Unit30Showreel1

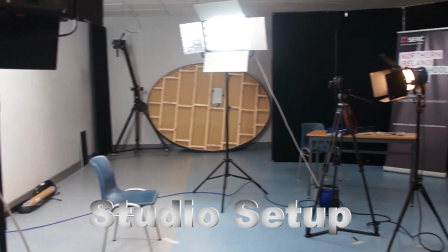739s
The Kino lights are 5600K, and the Blondie light is 3200K.
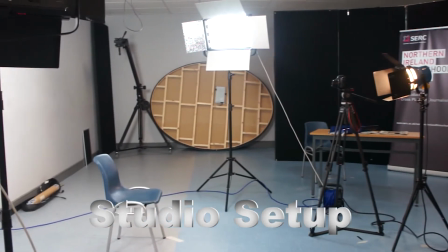750s
They've all got bar endurance, so I'm just going to go over and do my
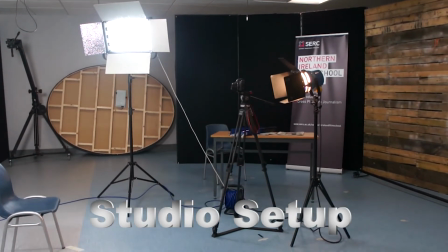758s
different techniques that are set. And as you can see, my camera is set up. I'm on stand.
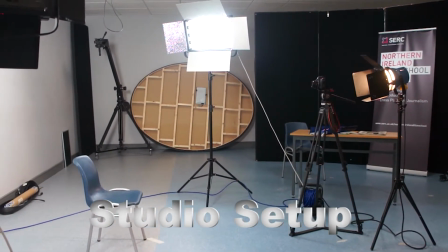764s
I'm not going to use it as a handheld. And you can see in the background there, just on the table, there's some gels which I'm about to utilize.
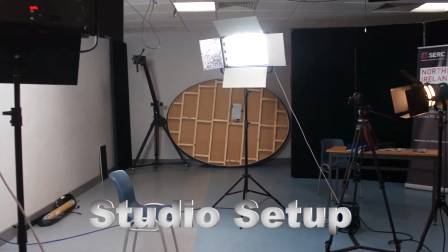771s
Thank you very much. Looking forward to going ahead with all of the techniques. Thank you.
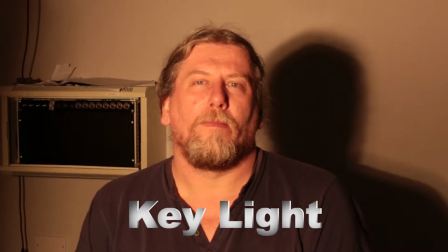778s
Key light. Well, this highlights the actual subject. Yeah, it gives the subject dimension. This is the actual main light. In the key light, as I said in my studio introduction, I'm using the Blondie light,
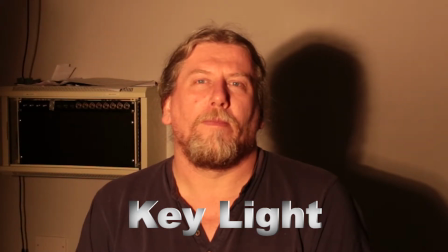796s
and I've set it in between flood and spot, which I like.
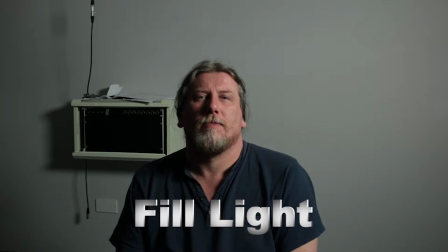802s
I feel that it gives a right feel to Joe. Fill light. Fill light is used to lighten the actual shadow, and that is on the right hand side of where I've positioned the camera with the key light on the left. And this is really to not only lighten, but in some way to
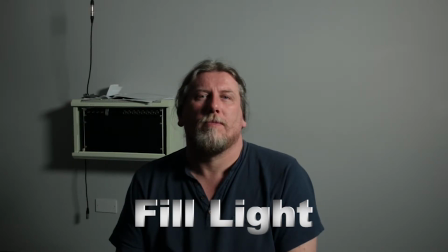822s
really scatter light so that you can see some form of filling in
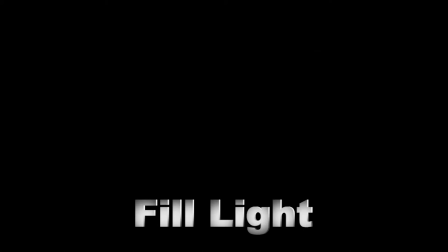829s
the key to what actual side effects is leaving in hard light.
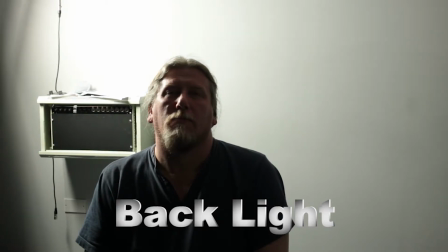837s
Backlight. Well, this is exactly what it does. It eliminates the subject from the back, but it also gets rid of the shadow also.
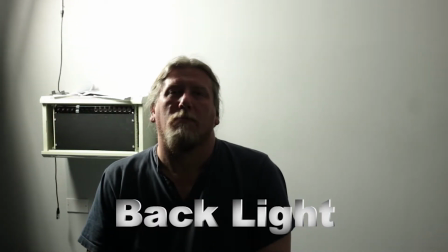844s
So you can clearly see here from the 3 examples that this subject is shown in a different mode, and you can use this towards genre convention also. But you can see a different angle, a different dimension,
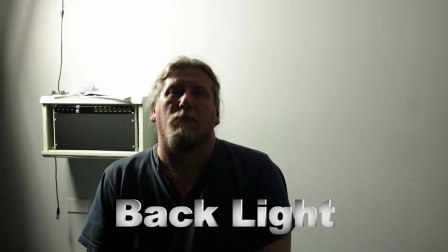858s
a different feeling coming from him in every single direction of where light is coming from, respectively key, tilt, back.
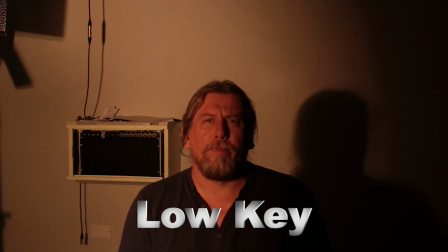867s
Low key. This is an angle beam of light, and it's really falling on the actual spot of the subject, and this is really to do with hard light going on the subject at specific angles.
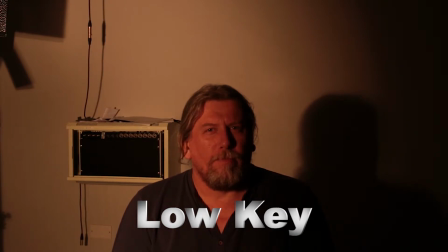884s
And in this case, you can see that the character Joe is looking really angry, so he can go towards the genre convention that represents this. High key. High key.
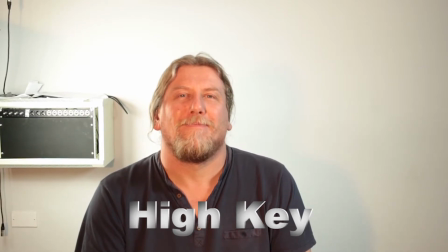895s
this is, you can say, used in, say for example, like a serial like Friends, where everybody's happy,
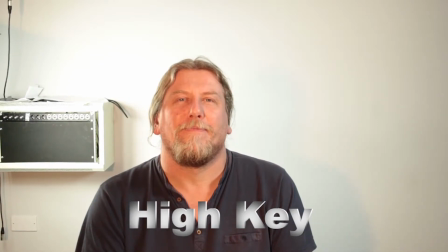901s
they're in a happy mode, and it's very much a kind of a happy, calm lighting.
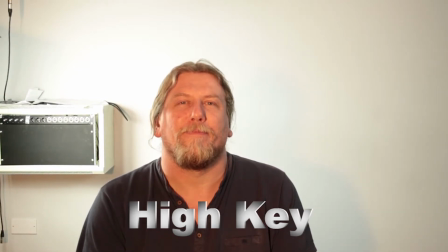907s
So it's there to highlight that there's an illumination of positivity,
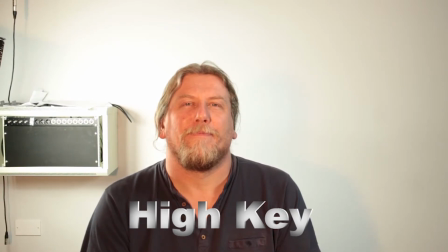913s
and that's what's coming across.
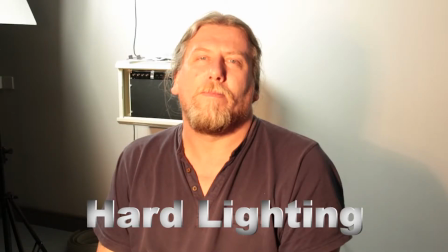919s
Hard lighting, well, hard lighting as explained in the PowerPoint presentation, and you can clearly see in Joe's example, shadows which have hard edges, and you know, great definition, but very hard edges.
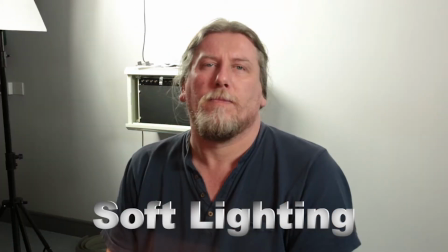933s
So soft light, you can clearly see from my fill light, wraps light around Joe, and it actually diffuses the shadows.
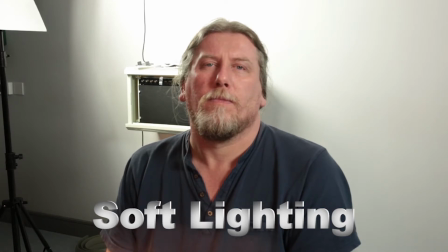951s
It casts the shadows with soft edges, and that on that particular light on the right hand side, that's larger than the subject, so that's the way it should be, and you can clearly see that we're getting a nice image of Joe.
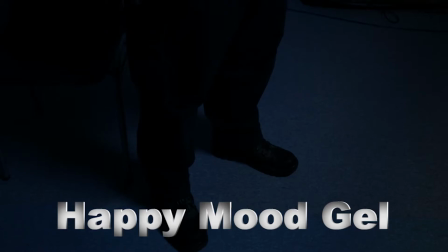965s
Gels, blue. I used blue.
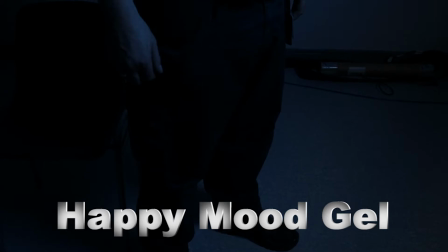968s
I wanted to create a happy scene, as if there is a spread of
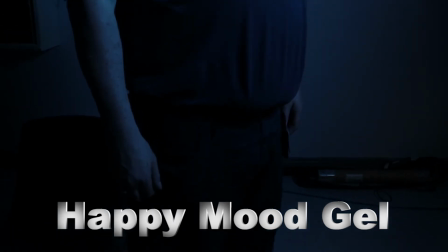976s
actual light appearing, a stream of light appearing, and there's a voice of God,
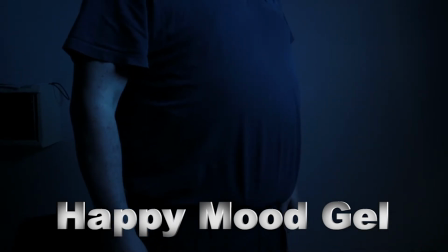980s
and Joe's giving a reaction to that in a genre convention of just sheer happiness,
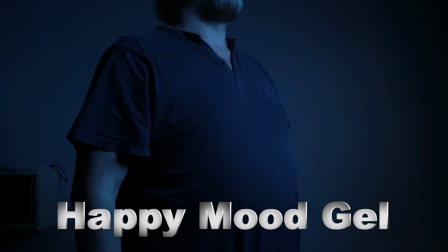986s
and that is coming across.
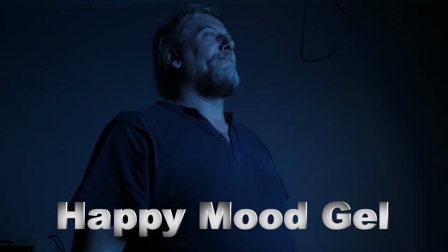988s
I did it as a tilt shot, and I like the fact that the blueness is spreading everywhere,
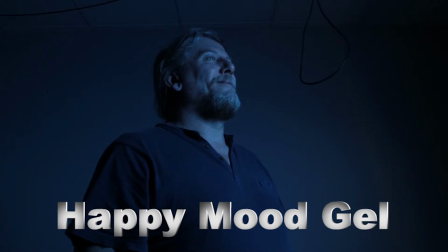994s
it's diffusing everywhere from the Kino flow, and it really gives a nice edge. It really gives a nice effect to Joe.
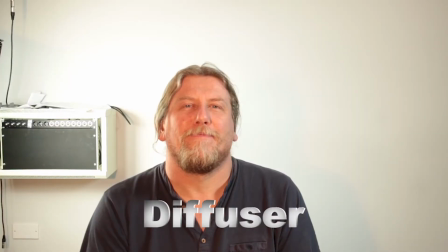1009s
Diffuser, well, you can clearly see from the diffuser that I use, it softens the light, it scattered the light,
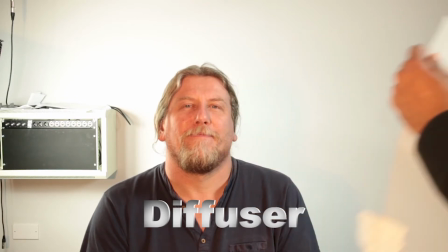1016s
and it made Joe's appearance look more pleasant.
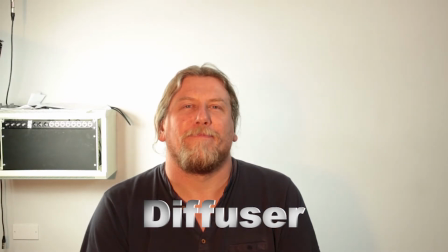1022s
It brought it to normality, and it also made him look a lot more softer in perspective, also a lot more calmer. And this can also be used not only for softening light,
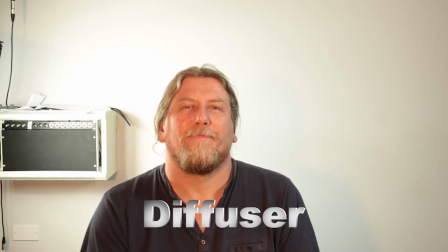1038s
but to bring across the emotions of the character at the time, which is extremely handy.
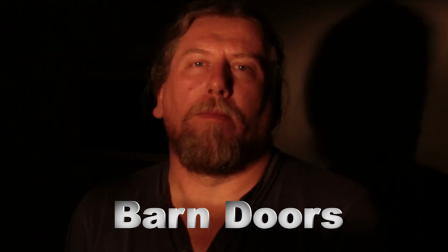1047s
Barn doors. Well, in this example here, you can see that we have a kind of like a feathery graduating effect. This is like, I suppose what I wanted to produce was as if light is streaming through, you know, a slightly closed window or a slightly closed door, and coming at that particular angle.
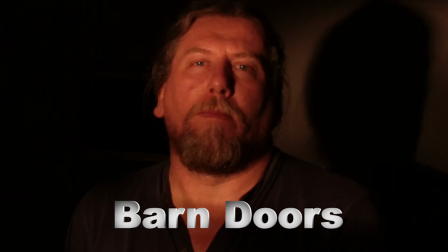1065s
So this kind of, you know, improvisation can be used if we don't have access to this type of strength of light coming in, and it works really well.
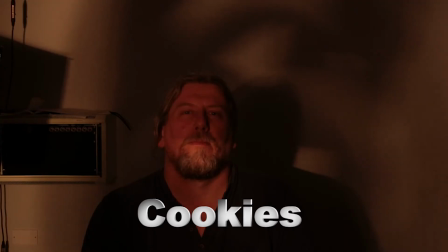1078s
Looks very natural. Cookies. Well, cookies is something. This is something which I made up myself.
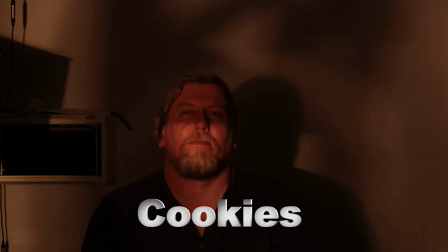1084s
Made a pattern within a template, and you can see that the illumination is there. It's casting shadows, casting a silhouette,
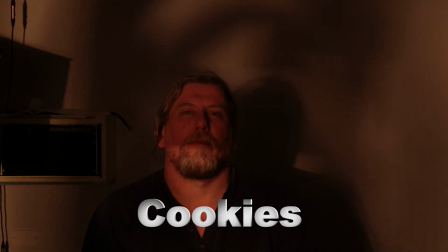1093s
and it's really giving Joe an effect on people are becoming very inquisitive of where he is,
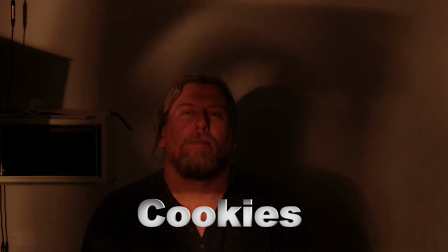1100s
what kind of character he is, and what his motives are,
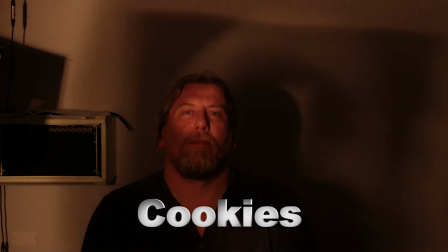1105s
just from these very mutated characters which I've made with scissors in a template.
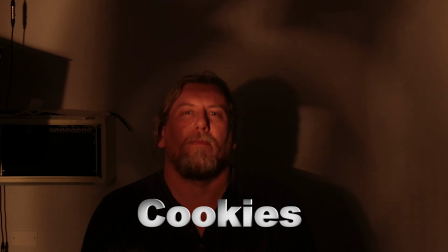1112s
And it does give the Joe a lot of body in the character that is coming across from this actual illumination of light.
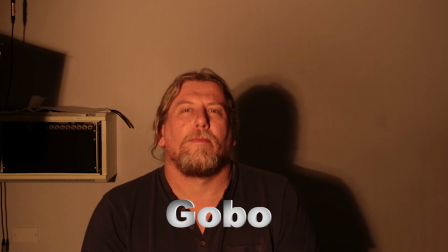1130s
Gobo. I've used a metal template gobo to control the shape of the emitted light. So I use this in front of the Blondie, in between flood and spot,
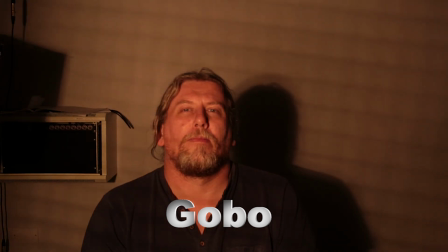1143s
on putting it back a bit, from a bit of a distance at the back. And I really like the fact that it looks as if the cage effect which I wanted to produce is there. So I don't necessarily have to have an actual cage or an actual jail or closed-in environment.
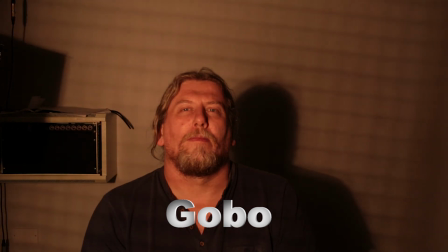1162s
The audience can clearly see that he must be in some sort of enclosed area
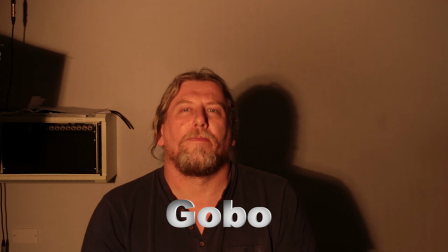1168s
by actually relating to the finishing of the template gobo, which is metal squares all boxed in together.
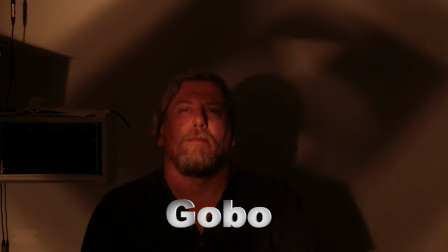1179s
And this gives a story to where Joe could possibly be in this present real time.
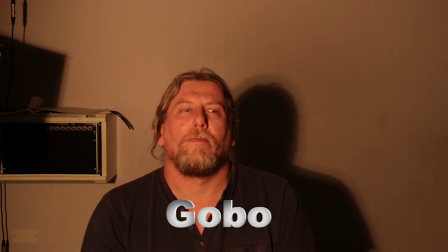1186s
So it's absolutely really effective. Thank you very much. That is the end. Thank you.